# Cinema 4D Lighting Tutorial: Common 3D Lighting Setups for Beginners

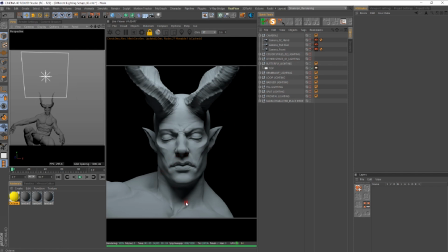And you also see this kind of sharp shadow coming from the chin because the light is up and the directionals of the shadows are going down. Butterfly lighting, I think, is highly underutilized. I don't see it used as much, and I'm going to try to actually utilize it more in my work.
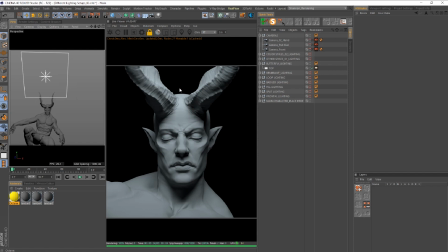But as you can see, it's very beautiful. You still get some a little bit. There's not much mystery left, but we do have some nice shadows falling off into the side of the face. We also have some really cool shadows here under the eyes and under the nose.
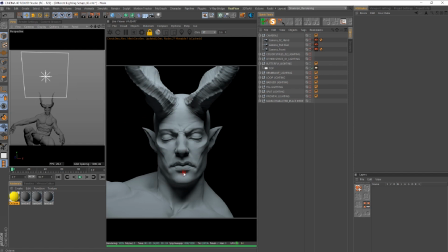This type of lighting is also best used for portraits of characters who don't really have a strong jawline. This character does have a strong jawline, but if you want to kind of accentuate that jawline and make that character's face kind of stand out more,
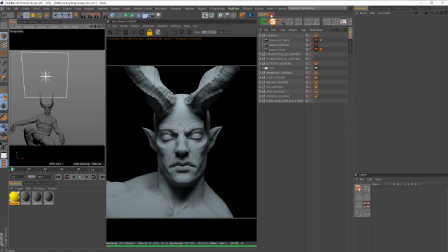and they don't have this, butterfly lighting is the best way to do that because it does create this kind of like shadow underneath the chin, which actually will separate it from the rest of the body. So very cool lighting style, love it.
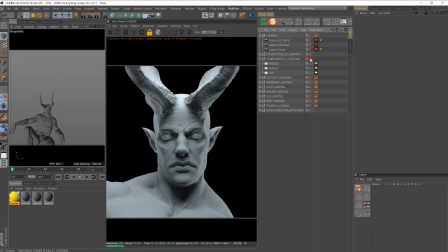Okay, so our next lighting setup that I wanted to talk about are kind of like my favorite lighting scenarios that I like to use. And I don't really have a name from this. I kind of just, this is my setup, like I said.
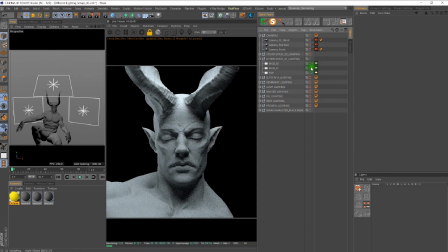So we're gonna start with our top light. Let me go back into our camera. So here's our top light and turn this off. And as you can see, you know, we have kind of similar to the butterfly lighting.
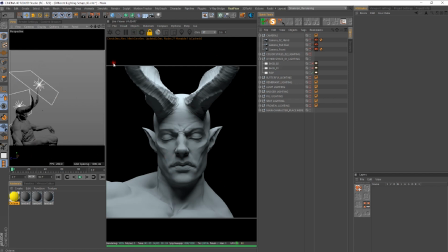So this is a combination of a few things. We have some butterfly lighting going on here, right? And it is creating the nice little butterfly under the nose. We got some shadows here. There's a lot of information still being revealed, but you know, it's at an intensity of, let's say, 35.
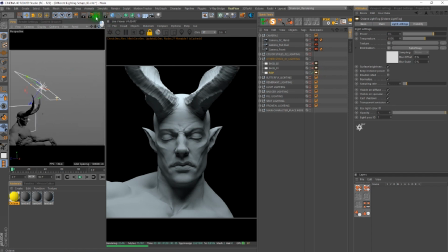And that's where that sits in my scene, kind of like directly above and angled down to give me a sharp edge on my chin also. And then I have my backlighting, which is this type of lighting, which once it's finished, you'll notice is similar to our badger lighting. So we turn that back on.
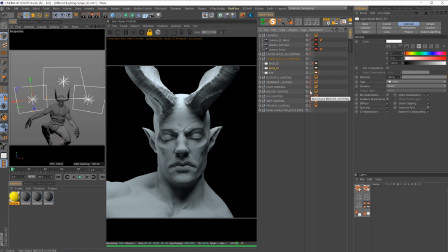You can see it's to the back, but it's also very similar to our loop lighting because it's a little off-centered to our character. So if I turn that off, you see how it actually brings in a little bit of the more edge detail that's back here on the left, excuse me, on the right.
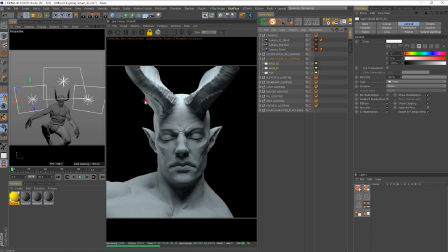So I'll turn that back on, and you know, we just added more information there. It looks a little bit nicer. This one's kind of falling off into the shadows here. So same thing, I added a light to the right.
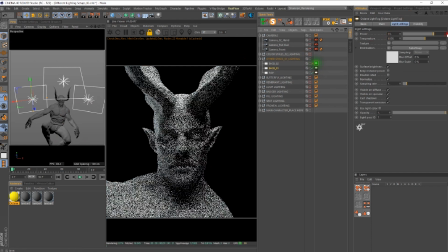This is going to be at, I have them all at the similar intensity, which is fine.
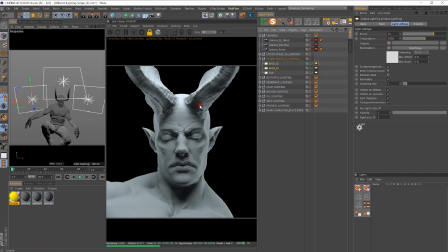And then now we kind of have filled in that side there. And we do still have some nice shadows coming from the top of our main light here, but we also have our back shadows kind of giving us some dimension, and we can see our character kind of fall off into the light.
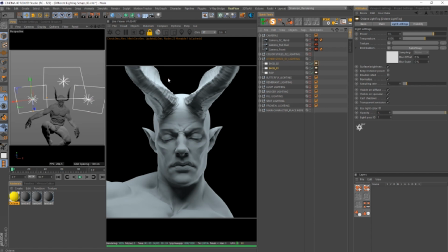And I think this is one of my favorite lighting setups that I like to use when I'm doing any type of portrait, to kind of reveal any detail in the face and the lips and kind of still keep this sense of mysteriousness. Okay, let's move on to another example.
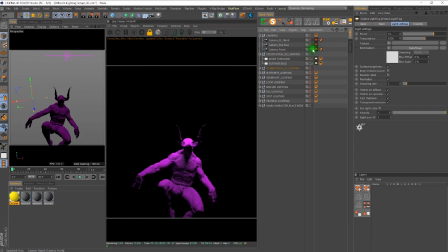Color in lighting is, as I've come to learn more and more about lighting in CG,
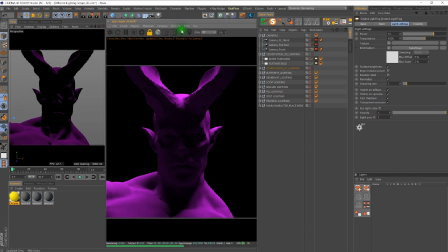is very, very important when you're trying to actually tell a story.
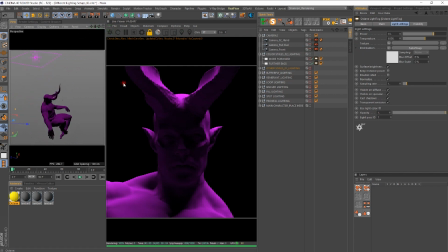So it's good to understand what the capabilities of using color are. So now, as you can see, I have this kind of top lighting coming down, and there is a lot of mystery in what's going on in this shot.
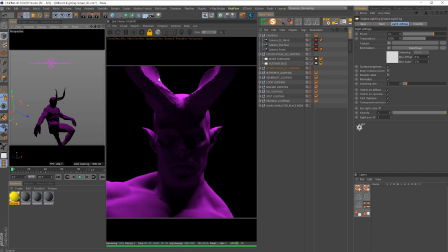First of all, like we spoke about before, with this type of lighting setup with color, we're trying to figure out what the environment is. Where's this light coming from? What light source is actually producing this light? So that's, you know, trying to tell a story. And we also don't fully know what's going on with the character inside the frame.